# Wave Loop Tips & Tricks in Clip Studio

This is Robert Core. I'm spending some time this week working on the wave animation that I've been working on in Clip Studio Paint on the iPad. And I'm going to go through a little bit, walking through some more of the features of Clip Studio Paint and animating on the iPad, as well as talking a little bit about the wave animation that I made.
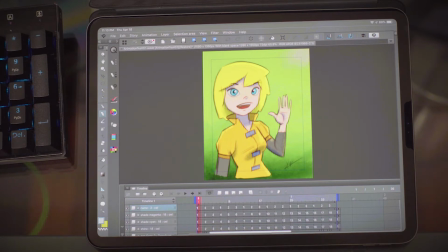0:20 This is my character Savannah from my short film Europa, which is currently in progress. Hope to show some work of that in the coming weeks. Right now,
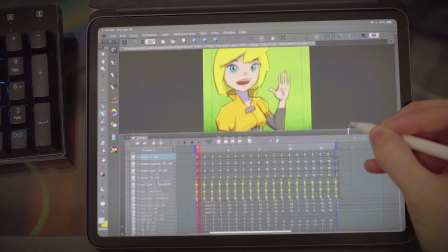0:32 I want to just break down how I did this wave animation. I think the first thing you'll notice is there's a lot of layers.
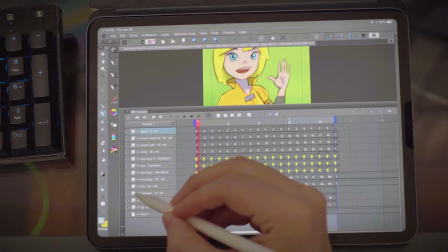0:39 So what we'll do is we'll look at the main line layer, and what you can do is you can hold down on the eyeball and you can switch to hide. So if you want to hide that layer, that's not exactly what I want to do. Hide all other tracks.
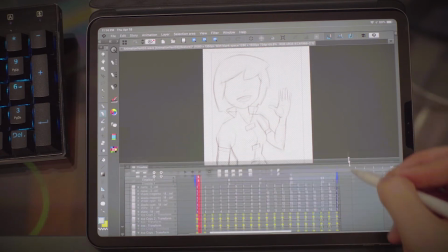0:55 And then what this is going to do is it's going to show you the base animation.
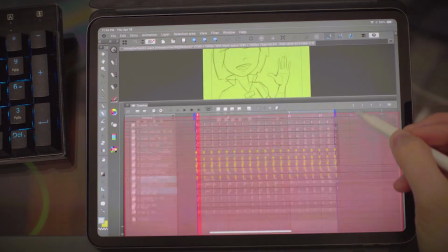0:59 It's a little hard to see because I have it on that color.
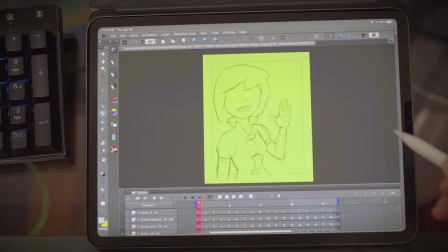1:07 Alright, so here's the loop. To hit play, we just go over here. And right now it's displaying the frame rate in the side. It's at 24 frames per second on 2s. So I wanted some nice fluid
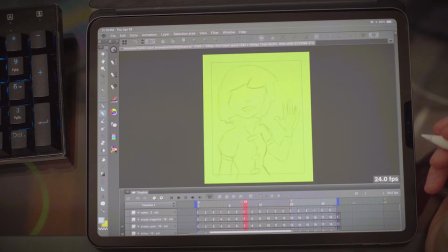1:24 like overlapping action in this, and a little bit of softness in the collar and the hair, and to move the fingers around a little bit.
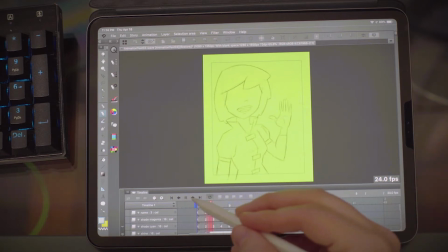1:31 To save time, I didn't want to redraw the eyes so much.
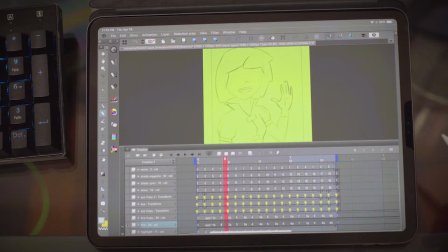1:37 So what I did is I actually used the tools, what is it called?
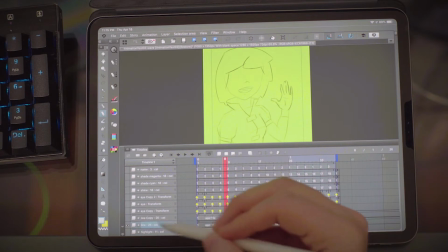1:45 It has some tweening ability. So let's add that on.
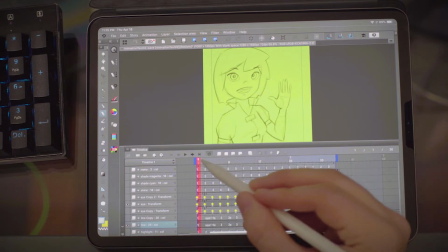1:49 Okay, that's just a fill. Alright. So yeah, so when we put on the eyes, you'll see how that looks.
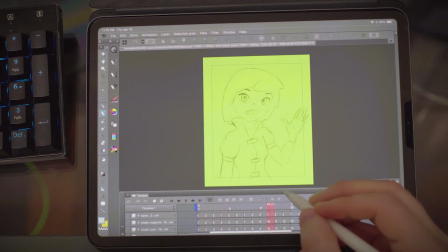2:00 And so the eyes are moving with the body, but they're actually separate.
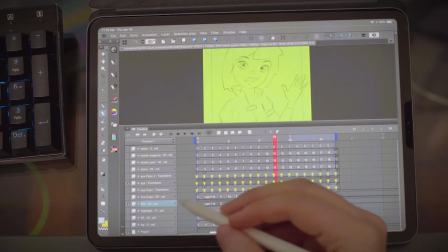2:04 And what I did with that was I activated a transform.
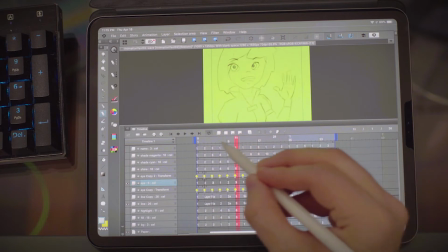2:10 So we can disable the transform and you can see what happens. So the eyes themselves are just a loop of 3 frames.
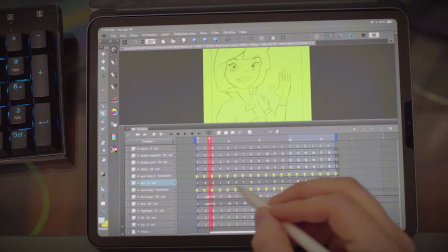2:17 You can see here 1, 2, 3. That shows the number of frames.
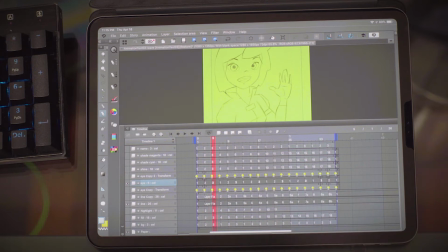2:23 The reason why I do 3 frames is it creates what's called a boil. It keeps the look of the animation alive, makes it look a little bit more interesting than if it's not moving. I wanted this to kind of have a rough indie feel,
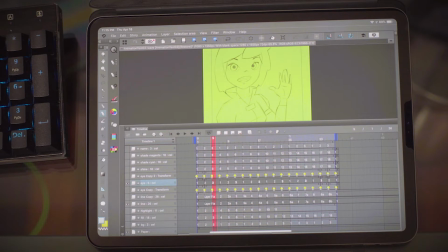2:36 so I'm not really so concerned with making it look commercial ready, but I still wanted to keep it consistent.
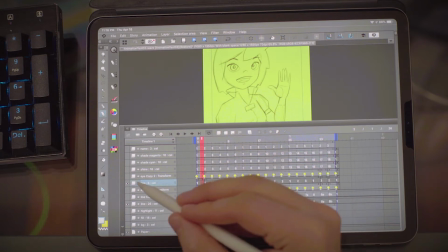2:44 So in Clip Studio Paint, what you can do is you can
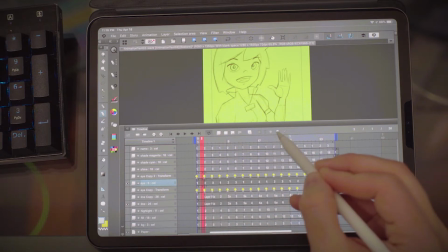2:51 turn on by clicking over here, this little tool, which looks like a little moving piece of paper.
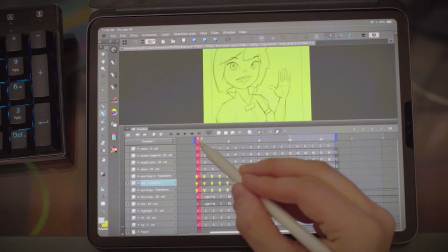2:57 And what that does is it allows you to set position frames.
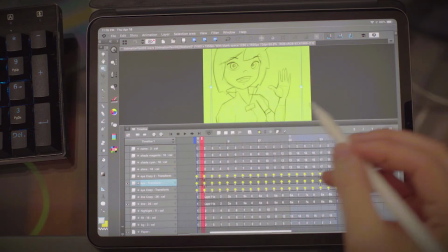3:01 You use this option up here, and you see what I'm going to get.
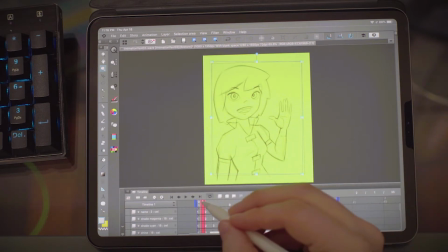3:06 Sorry, keep dragging the whole thing. You get this bounding box. You can see the whole bounding box move. Now there's no actual trick to this. I actually had to go in and manually place them, and there's a little bit of slippage of the eye.
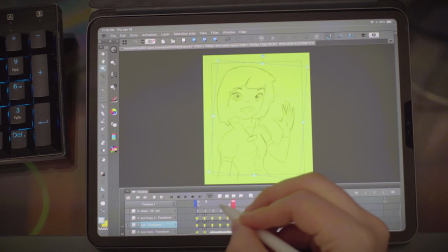3:24 I didn't do it absolutely perfectly, but here we could just try.
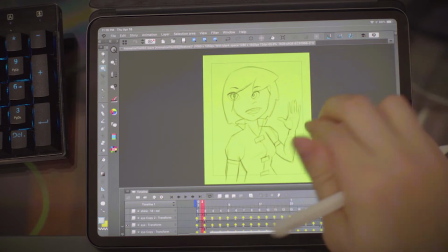3:32 I can make another keyframe just to show you what happens. Oops, I moved the body. Let's go back to the eye.
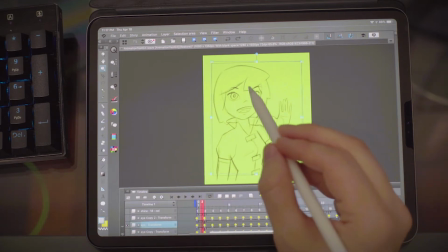3:40 Shoot. Try one more time. Yeah, so you can see the eye moved.
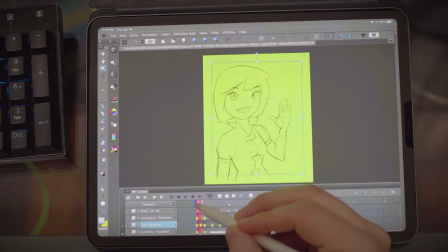3:46 And what it did is it created another keyframe in here. So you can see it moves around. We are going to undo that, because I'm pretty happy with the animation.
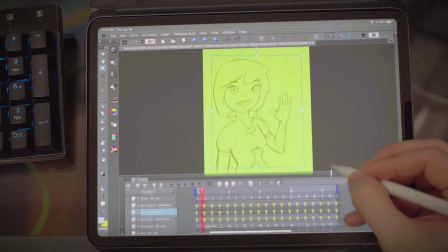3:56 And so let's add these back piece by piece.